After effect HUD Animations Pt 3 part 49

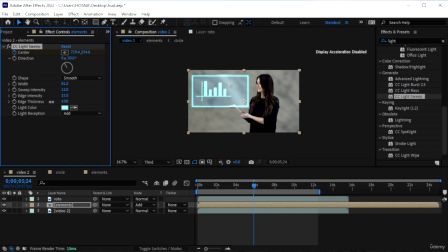[24:47]
Edge intensity, you can soften it out or leave it to be hard. I'm gonna remove it. Edge thickness, can add or remove as well. Okay, I will hit U on my elements, get the keyframes,
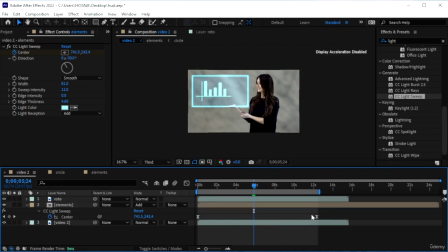[25:08]
F9, and I want this to only happen in the beginning. Play that back, we get that, like so. Just making it as computer-like as possible. There we are.
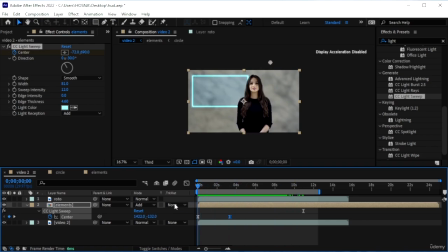[25:29]
Gonna have a look and see what else we can do. We can also darken the video in general.
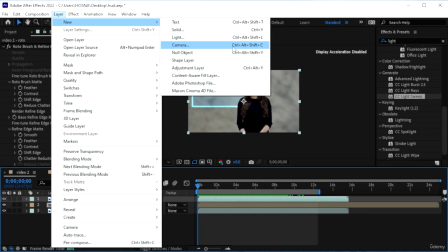[25:37]
Just make an adjustment layer on top of everything. Just so that the thing stands out, the neon colors.
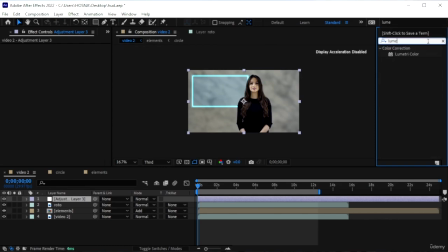[25:46]
Search for Lumetri color, put it on your adjustment layer.
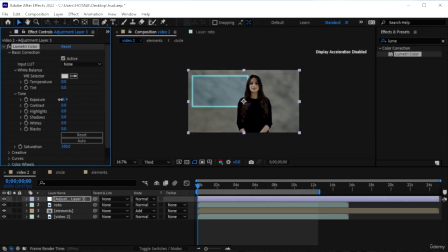[25:55]
Basic correction, just bring down the exposure, maybe negative 0.5. Okay. Increase the highlights a bit.
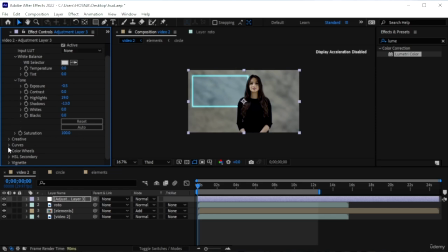[26:12]
Remove from the shadows. You can also add some vignetting if you want. Not a fan of that. So now it looks more visible. This is before, this is after. You can see that these guys stand out
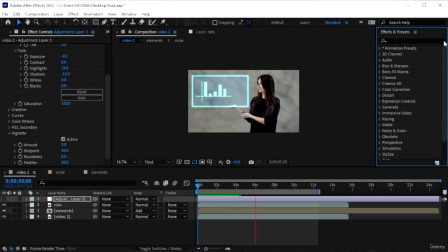[26:31]
a lot better than they were before. All right. So we added this. I do want to add another final element. This is again optional.
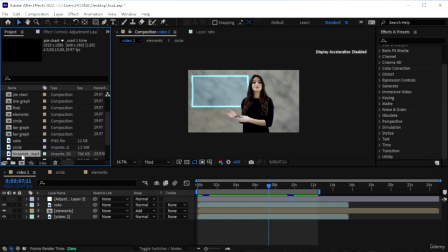[26:42]
All right, I went ahead and brought in another video, volumetric light. It's on your resource pack. So we can have like a light showing this hologram because it can't just appear out of nowhere. Bring that below elements. And as you can see, it's a regular video.
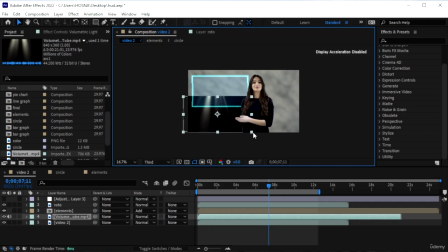[27:01]
We're just going to expand it a little. We need to flip it as well.
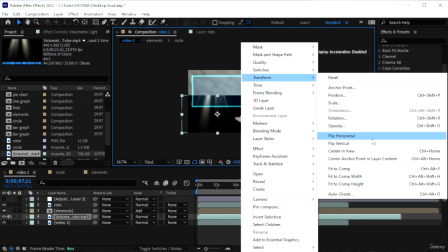[27:07]
Right click, transform, flip vertical. So it comes from below.
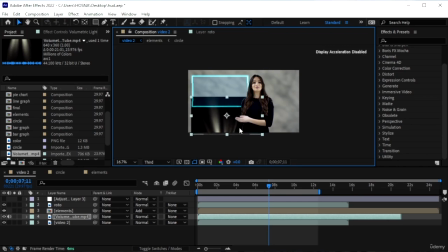[27:13]
And just look at the, match the bottom here. And look so that it is in the right area. This is good for me. Again, toggle switches, come to where you can see the mode. Change this to screen.
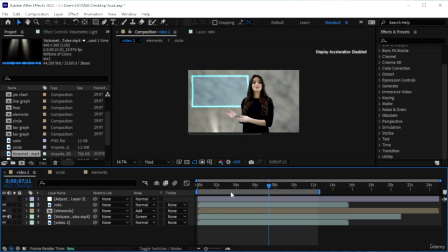[27:29]
So we have the light only. And this is a moving light. You can see it's like that, but I don't know if you guys can see there's like the end of the video is there. We need to make it fade out as it reaches towards the hologram.
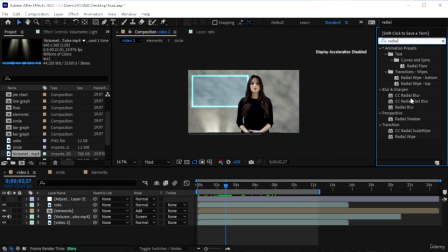[27:44]
Go in effects and presets, look for radial blur, CC radial blur, add it onto volume video.
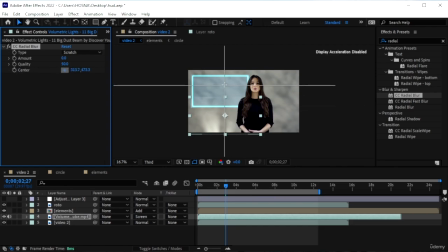[27:53]
Get the center and place it here above the video. Then turn this from scratch to fading zoom and just add to the amount.
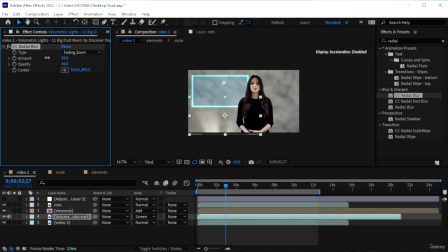[28:06]
You can see we blurred out the edges. Just make it in a way that it's only the tip. I'm going to put it here a bit closer so I could simply add that.
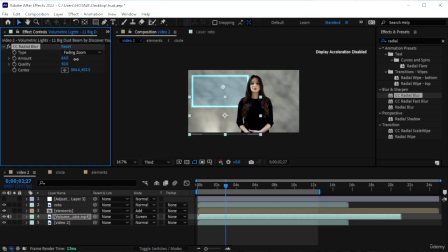[28:19]
All right, so now we're not getting that rough line. All right, we just get the light and that's it. And then the light is white, which is not suitable for this cyan blue.
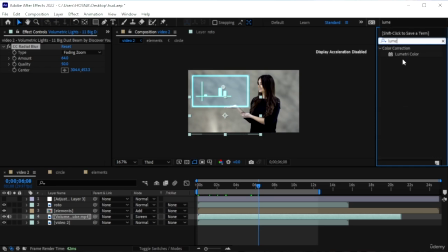[28:34]
So go again in the effects and presets, look for Lumetri color, add that on top of the video, bring it on top of radial blur, go to color wheels, and I'm going to go in highlights and just bring the highlights to,
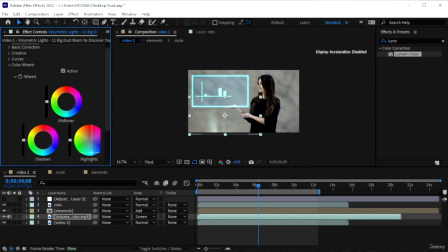[28:52]
well, the blue down here.